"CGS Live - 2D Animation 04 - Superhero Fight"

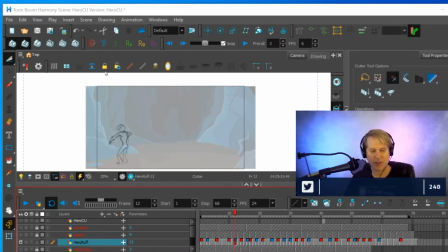19:09 So in this case, I just made some determinations as I went and decided, well, I need more space, more drawings between certain events and less drawings for other ones.
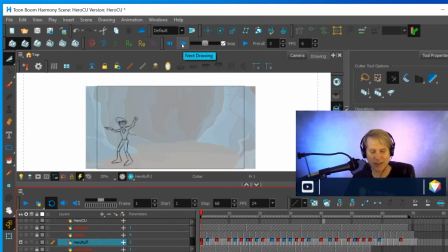19:22 So, for example, I'm going to go through this with the keys and the breakdowns and just show where I'm at with it. So here's a key, here's a breakdown, and here's another key. So that little event, I got from the reference that the reference person who's doing this move doesn't hardly move,
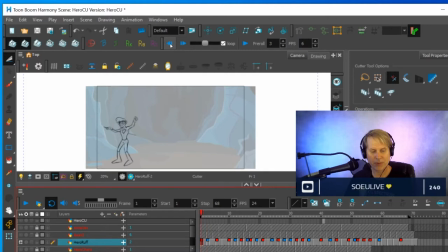19:42 but his legs went up into the air. There was almost no anticipation in this move. And so I just copied and pasted the body and then animated the legs in the position that I saw. And they're a little chunky.
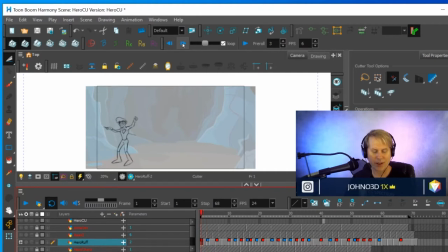19:55 They're not quite on model, but I was just going for the motion the first pass through. so that got me to here and then there's another key between here and here that well that's that's enough I don't need another breakdown for that one but from here to here that's a pretty big move
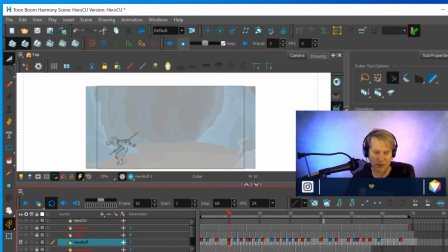20:13 and so a breakdown fits pretty nicely between those two and again I use the reference for these breakdowns as well as the key poses before I went in and started adding a little bit of an animation-y touch here and there. So the first pass I was just copying the moves.
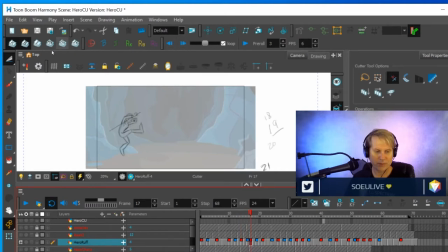20:32 Now this is a really extreme move and so to go from, if you're just looking at the keys, to go from here to here, that's a pretty big jump and if you played this at speed it would look as if these were two separate drawings that may or may not even have anything
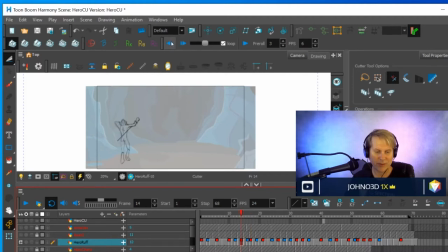20:47 to do with each other. Proportions are a little off as well so So to play this at speed, it would look really choppy. Maybe you can even see it now as I go from one frame to the next. So add a breakdown, and that breaks this action up a little bit.
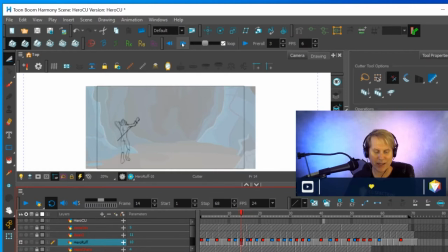21:03 And persistence of vision makes it easier to track this foot that's sticking out in front here.
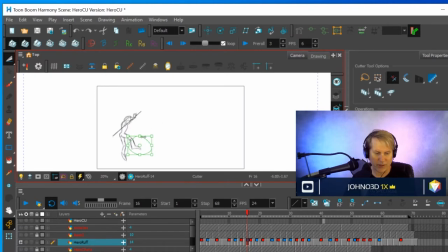21:13 You can see that foot a little bit better when you have a breakdown there. so that's why i added a breakdown to this particular bit of business and then moving along same thing here um here are the keys so
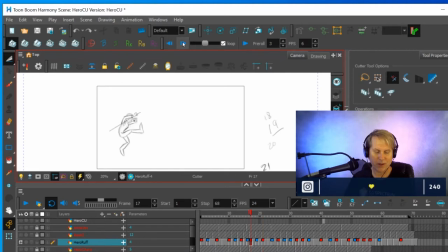21:30 there's a key here and one here the character spun all the way around um and because of the way our minds work and our eyes work what you most likely do is you'd think that this foot ends up being
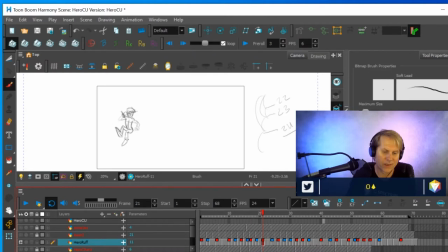21:45 this foot because they're so close together and they look the same. So if you flip between just these two, it looks like that foot becomes that foot and that they didn't really turn around.
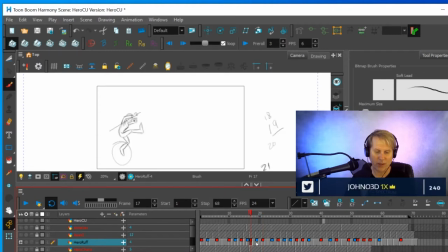22:02 And so I had to put in a breakdown between the two of them where the foot is actually turning and so you see that it isn't just morphing from that shape to the shape so by adding a breakdown
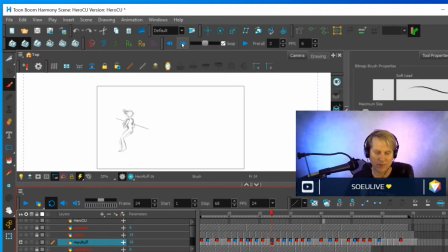22:18 now you can see that the foot spins so it goes from there to there to there and that again that was just some artistic interpretation on my part I'll zoom in this a little tighter so you can see
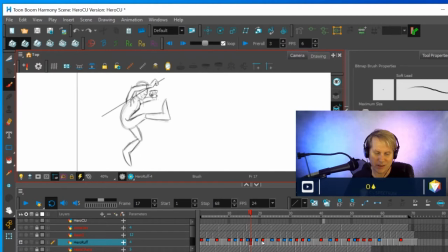22:33 so if i'm going from here to here well i have to kind of decide it's moving so fast in the reference you can't even really see it so i had to decide well what would be using the 12 principles what would be like
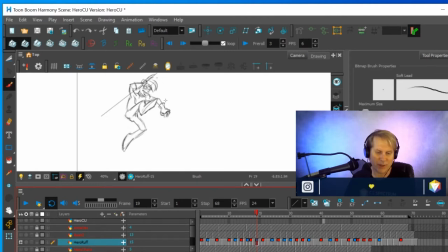22:46 a good silhouette it's not the best i could probably move his arm up a little bit and clear it and that might make it a little bit easier to read but when it's moving at speed it looks pretty good so i've stuck with it so far so there's a breakdown,
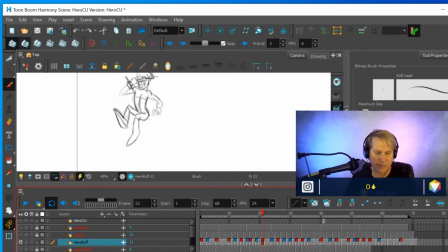23:02 and then the next one. I'm not going to go through all these, don't worry. But just looking at the more complicated parts shows you the need for adding breakdowns to some of this stuff. So here's from one key to the next key. He's flipped all the way around.